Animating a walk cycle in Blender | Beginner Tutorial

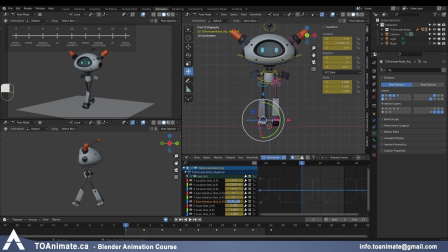36:30 And I'm gonna copy that value from one foot,
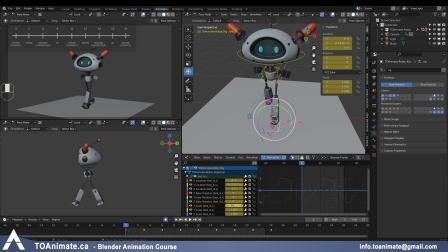36:34 grab the other foot on frame 1, paste it reversed, and here I'll paste it onto the last frame as well and delete everything in the middle.
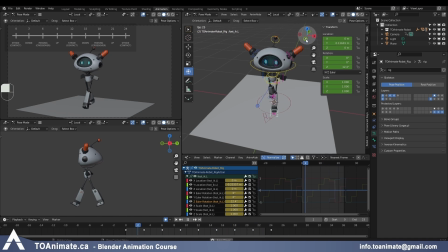36:47 And now my feet are turned outwards. And it looks just that much more natural now.
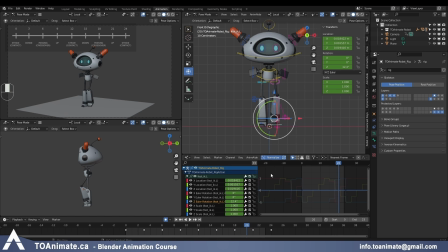36:55 And then something else I like to do is, again, on this crossover pose,
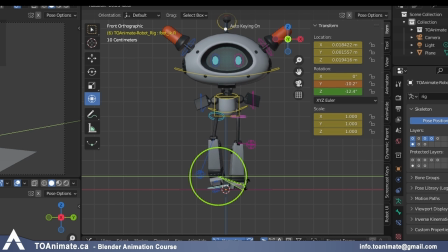37:01 doing a little bit of this angle on the foot as well on the Y rotation. And this is totally optional. I just think it looks really nice. So I'm just gonna do just a little bit, maybe like that.
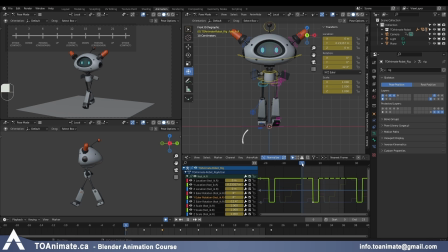37:15 Look at my Y rotation. And again, while the foot is planted, you don't want to have any of that change of rotation. The foot is just lifting off the ground here. I'll have a little bit of it.
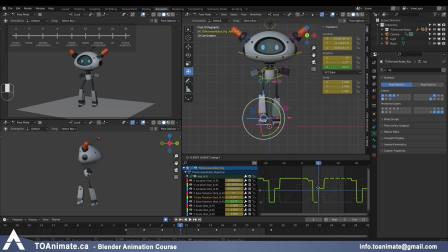37:29 And then in the up pose, it can be more before it returns into a neutral pose when the foot is hitting the ground again. So it's pretty much the same as we did on the side-to-side movement on the foot. Using the same principle of just copying and pasting values from these channels, I'm just gonna add the same rotation to the other foot. So I'll be back.
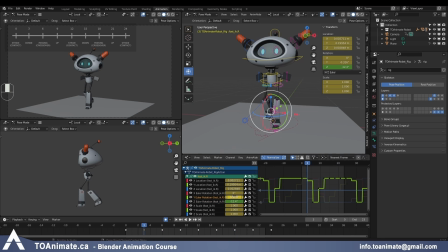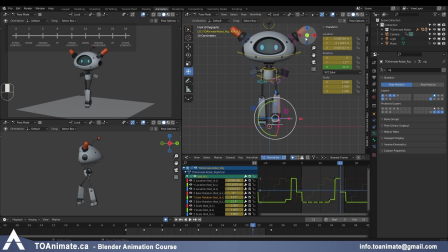37:54 Okay, now let's look at it. Okay, so the feet look a little bit more flappy, more organic. It looks like there's more rotation around the ankle, and I actually really like that compared to just having it still.
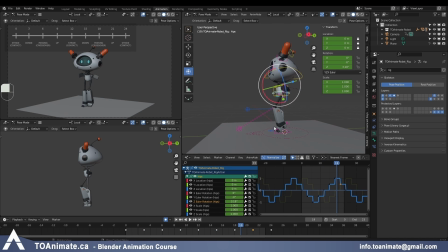38:11 Now, let's look at this passing pose. Again, we said when the foot is planted on the ground, it has to have a perfectly linear curve. But once it's in the air, it can be a little bit more fun. You can change the spacing a little bit more.
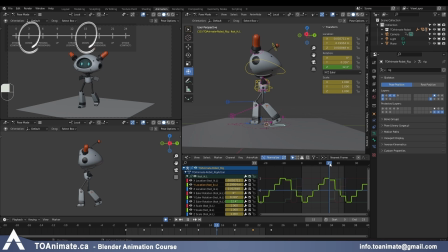38:27 And we did that with the down position, where the foot just moves forward a little bit. But then the rest of the poses here, we left the way they were, so the spacing is pretty equal. And because we moved the down pose back like this, there's quite a big jump between these two poses.
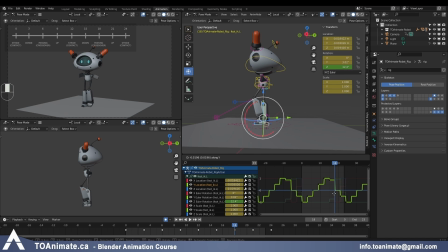38:46 So what I like doing is, on this crossover or passing position, I like bringing that back, which adds nice drag to the leg, but also makes the spacing snappier. And then the foot kicks forward more, and then it hits the stride. So now that I have moved this key, I'm just gonna grab this value,
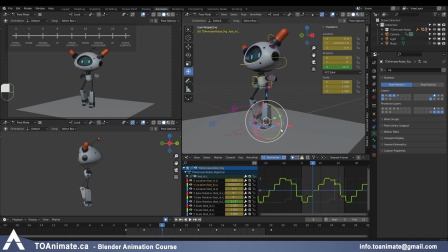39:06 and on my stride on the other side, on the location Y, I'm just gonna paste it, and now it looks the same on that side as well.
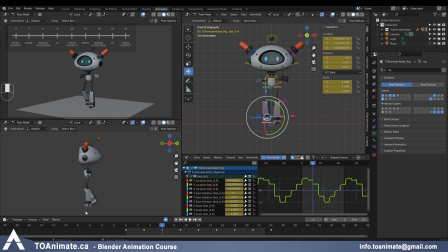39:15 So let's look at that, and for this we have to look at the side view mostly because you can't really see that from the front view.
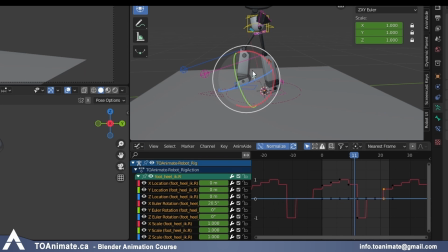39:23 So again, more snappy. Let's look at this rotation here where the toes are swinging back and forth.
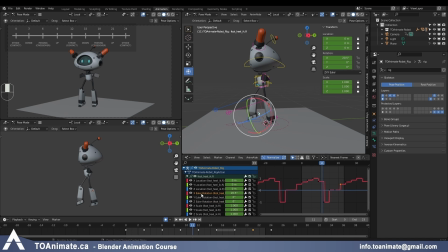39:30 See if there's anything else we can do there, and that's X rotation. So the toes are on the ground here. The foot peels off. Here, if we want, we can push the drag more.
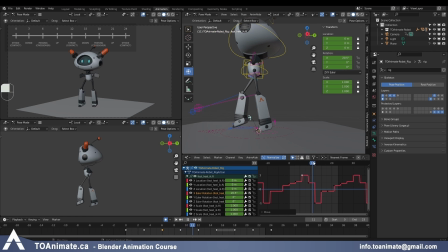39:44 Then the foot is slowly starting to turn direction. And here the heel is on the ground, but the toes are in the air. So again, I moved this, so I'm gonna copy that value and I'm gonna paste it onto the other stride on frame 18.
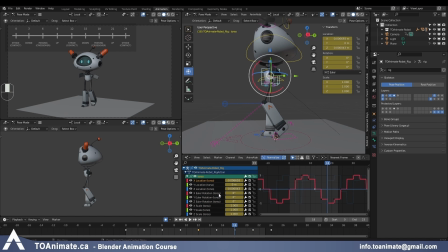40:02 I also like making sure that my up and down on the torso isn't exactly equal on my stride and then on my passing position, which it isn't right now. Usually the passing position ends up being higher than the stride, so that's good.
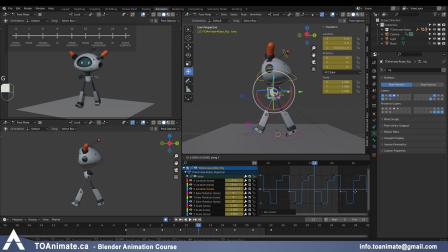40:18 Just double checking that. And I think I can just bring this stride position a little bit higher. And the reason I'm doing that is because I want it to feel like a bouncing ball, where the torso goes higher and then it drops down abruptly.